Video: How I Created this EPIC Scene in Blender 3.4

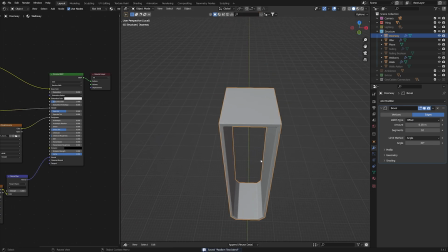4:09 uh from photos and things and i managed to create uh this structure over here so uh if we go back into here we can kind of
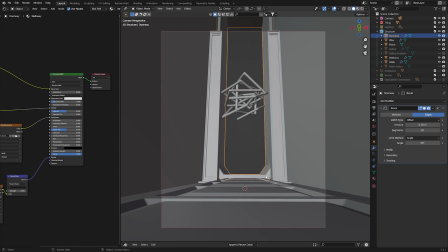4:18 see it's a little bit more you know it's a little bit more welcoming we can kind of see a little bit more uh of the objects uh
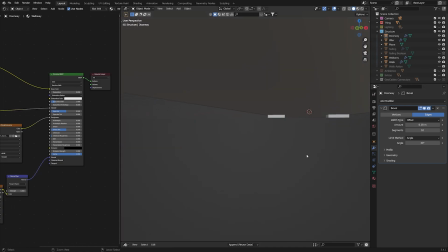4:27 kind of like housing uh and then after that i i moved on to adding the railing onto the walkway because or else people would fall off the edge and we don't
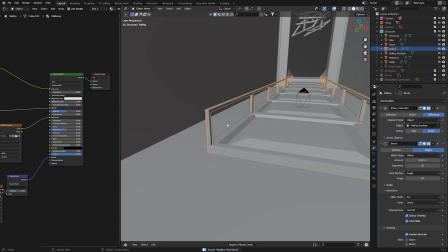4:36 want that so i added the railing here again simply just modeling a cube adding an array and adding a boolean a boolean modifier sorry and then adding an array um just to cut out kind of like a square so it looks uh like railings
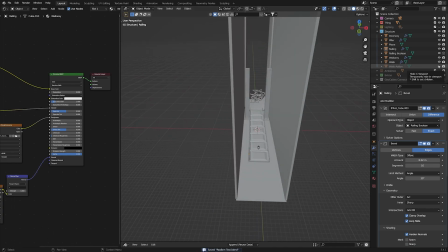4:51 on a walkway uh and And then after that is what I call greeble and what most people in the community call greeble.
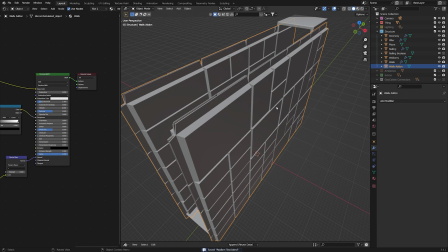4:59 So greeble is basically this, which you see where you have a ton of squares projected onto the surface of another cube.
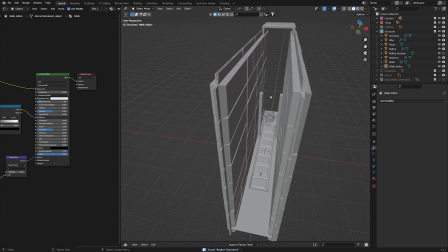5:08 So as you can see, I achieved this kind of look very simply using something known as the discombobulator.
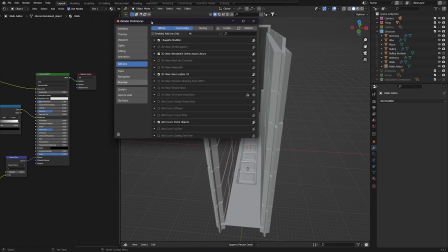5:16 So if you go into edit, preferences, and you go to add-ons, and you look up the discombobulator, It's an add-on that's inherent to Blender, and it's already there.
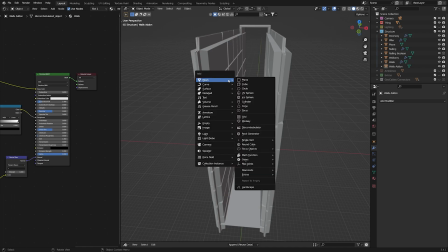5:27 So all you have to do is click an object, subdivide it a few times, press Shift-A, and add mesh discombobulator.
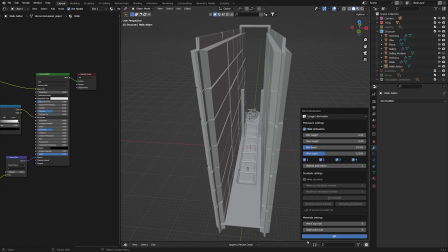5:33 And then you're given these settings to play around with, and you just press OK in order to add more greeble, something like that.
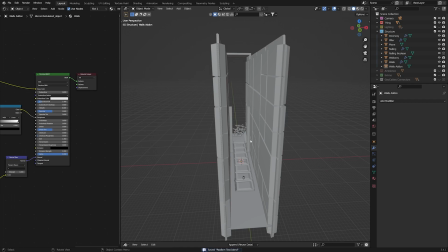5:41 And you can mess around with the settings, see what you like. But this is the one that I ended up with. Although you can't really see it in the final scene,
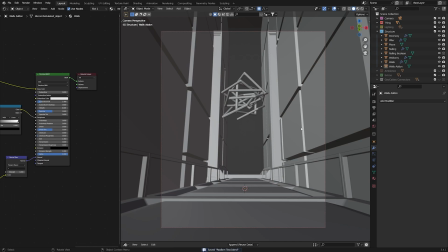5:48 I still think it adds a little bit of structure and a little bit more interesting things to the walls around the object in order to make the scene feel more alive. If you need a full tutorial on how to use the discombobulator and other useful add-ons, please comment it down below and I can create a video for you next week.
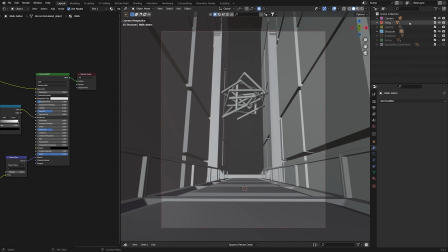6:05 So right after the structure is done, you kind of want to decide the lighting of the entire situation.
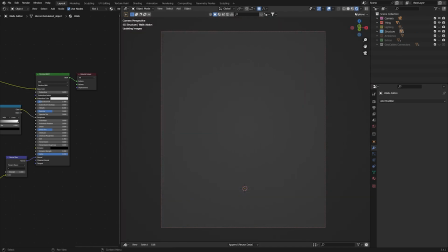6:12 So let's go into a rendered view here. And as you can see,
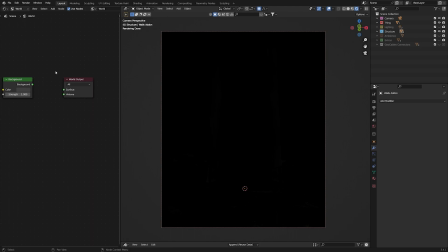6:16 I made the world completely dark with uh no input at all onto the surface so um that's where we introduce
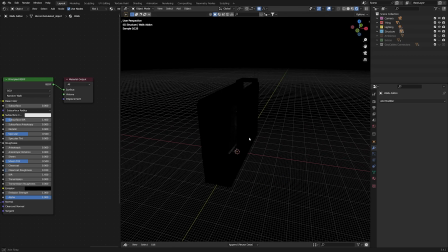6:24 our lighting system here so as you can see our lighting is super super simple
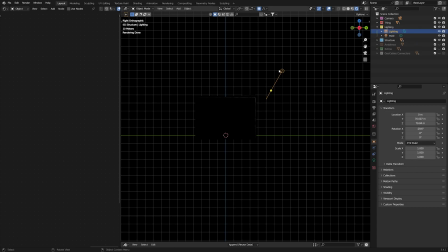6:29 so we have two so the first lighting is this uh area light i believe yeah an area light set to a really high power and the color is some bluish color which i really really like and as you can
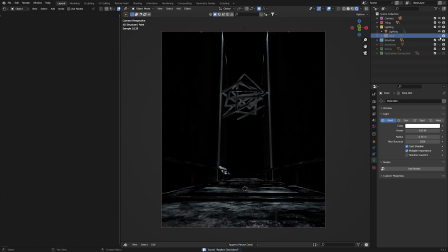6:42 see here it looks something like this and then we have a point light in the center of our object just to kind of bring it a little more to life now i'm sure you noticed that this looks horrible right now with a high intensity light uh in the background illuminating
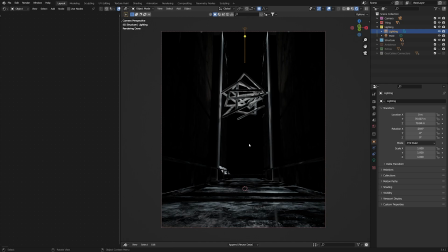6:58 the whole scene and everything just has this bluish tint over it and that's because the lighting is slightly too harsh so one way i like to break up the lighting a little is by using a fog so um for those of you who don't know how to create volumetric fog, you can always watch my video.
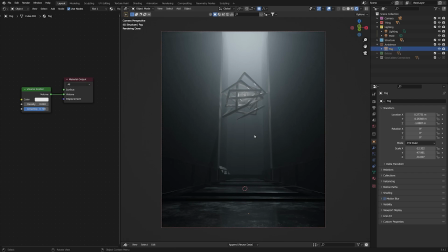7:16 I'll link it in the top right corner here and teaches you exactly how to use volumetrics in Blender. So as you can see here, I've added the volume scatter node to the material outputs volume. And as you can see, the fog kind of softens the light, its impact onto the objects in the scene.
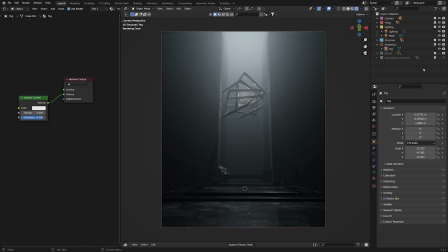7:32 And it makes the light a lot softer in order to create this kind of like ghostly, mysterious ambience.